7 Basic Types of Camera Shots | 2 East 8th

What's going on? My name is Justin from 2 East 8th, and today we're talking about the 7 basic types of camera shots.
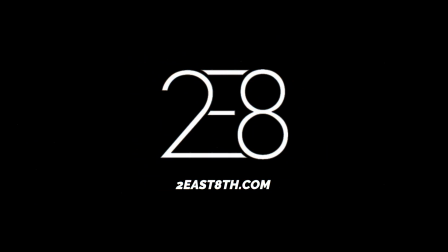So what is a camera shot? A camera shot refers to what is inside the frame when you're looking through the camera. Basically, it's another way of talking about what the camera sees. Now, a director is going to use camera shots to communicate to the cast and crew about what images they're trying to capture. Understanding the basic types of camera shots will help you communicate your ideas effectively and clearly as you start or continue your journey into video production. To help illustrate these shots, we're going to be using footage from projects that we produced. If you want to check out more of our work, please click on the link in the description of this video.
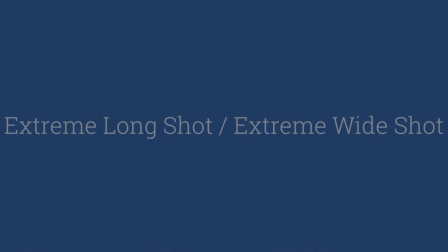0:46 All right, let's get started with the widest shot and move in from there. The extreme long or extreme wide shot focuses on the environment.
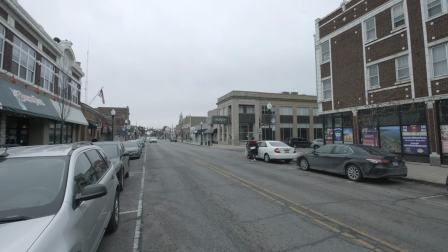0:53 While your subject may be included, the true point of this shot is to make sure that your audience is familiar with their surroundings.
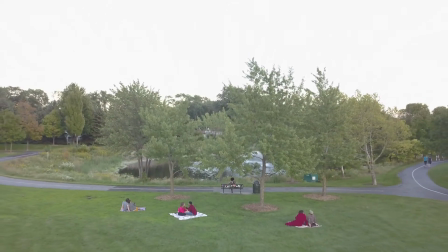1:00 This is often used as an establishing shot, which is a term we'll go over in a future video. It's also worth mentioning that long and wide are interchangeable terms, so it's really a matter of personal preference. Moving in a step, we get to the regular long or wide shot,
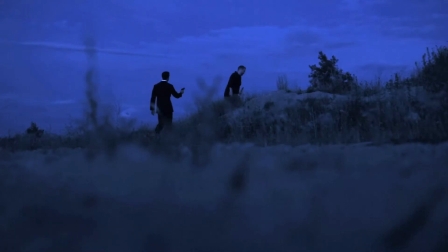1:15 and the focus shifts from the environment to the subject in relation to their environment. The whole subject should be visible, but not filling up the frame.
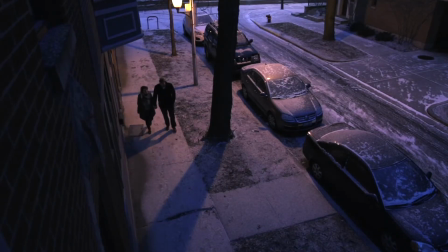1:24 If you don't want to use your extreme wide shot to establish your location at the beginning of a scene, you can substitute your regular wide shot instead. With the full shot, your subject is now your star, the main focus in the frame.
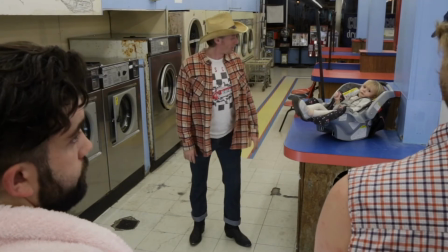1:36 This means head to toe if your subject is a person, with the majority of the frame taken up by the subject.
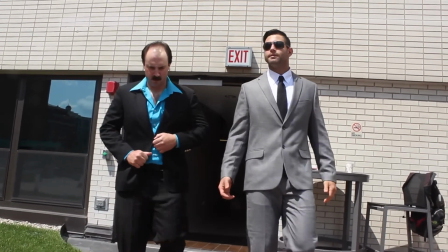1:42 The shot is still far enough away where you won't be able to relay any important emotional information from your subject's face,
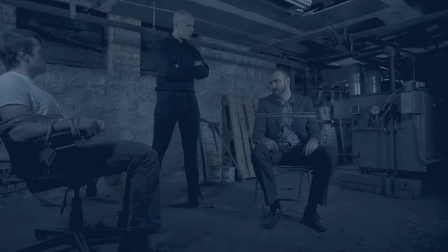1:49 but it's a great shot to introduce your character and their physicality. This is your bread and butter shot.
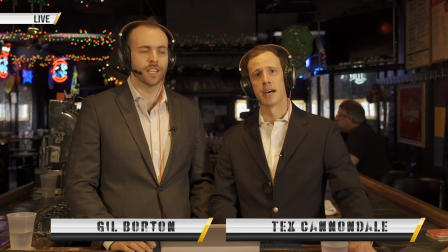1:55 The medium shot is the most basic and the most used shot for a reason.
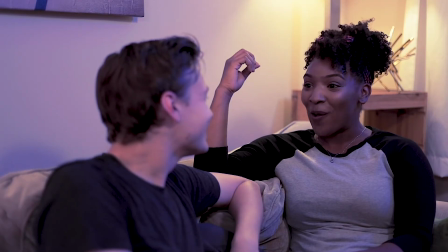2:00 Your subject is going to be seen from the waist up, and it's the midway point from your widest to your closest shot.
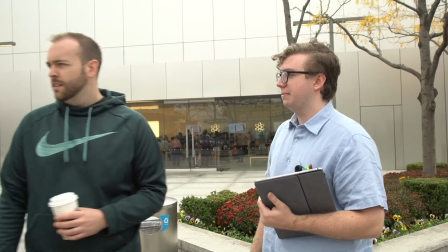2:07 It's a nice neutral territory.
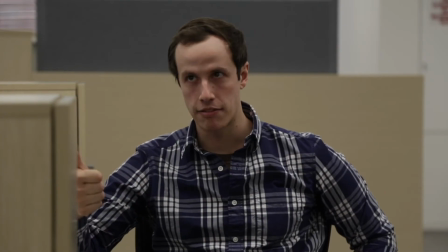2:09 It's close enough to start seeing some emotion on their face, but far enough away so you can still get a sense of what's going on around your subject. The medium close-up brings things in just a bit more, framing your subject from the chest up.
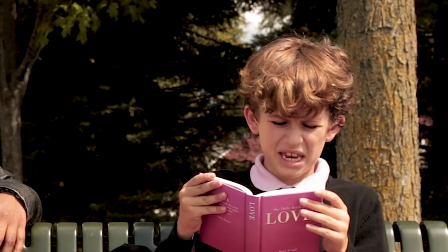2:21 Here's where the emotions really start to light up the screen. You start to develop a sense of intimacy, of closeness with the subject.
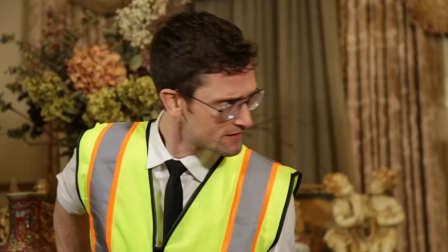2:28 In this shot, the surroundings are falling away and becoming very unimportant.
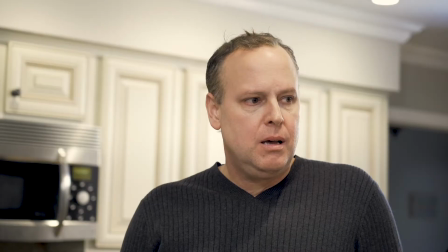2:32 This is why the medium and medium close-ups are the gold standard when it comes to shooting a dialogue scene between two people. Using the close-up shot, we're completely focused on the subject and they're taking up just about the whole frame.
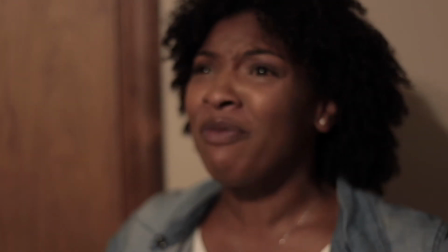2:46 If you want to relay emotion, this is the shot to do it with. We've talked a lot about human subjects, but if your subject is a product,
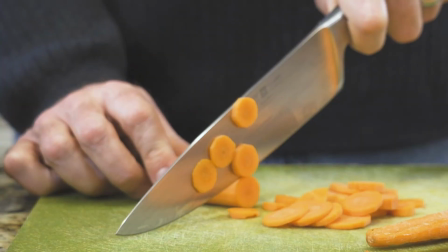2:54 this shot can be used to ensure that the viewer's attention is directed exactly where you want it to be. The extreme close-up is generally as close as you're going to get. The subject fills the frame and every detail is on display.
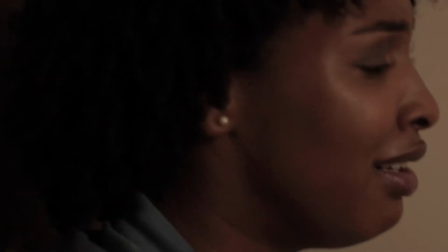3:08 This shot is useful when you want to relay intense emotion or if you're calling attention to a very specific detail of an object or a scene. There are an incredible amount of variations on these shots, but these are the basic 7 that you've seen in every movie, TV show, or YouTube video that you've ever watched. Now in future videos, we're going to be talking about some of these variations. We're going to be talking about camera angles, camera movements, and so much more. So please keep checking 2east8th.com and all of our 2 East 8th social media for updates. And until next time, thanks for watching. Now go start creating.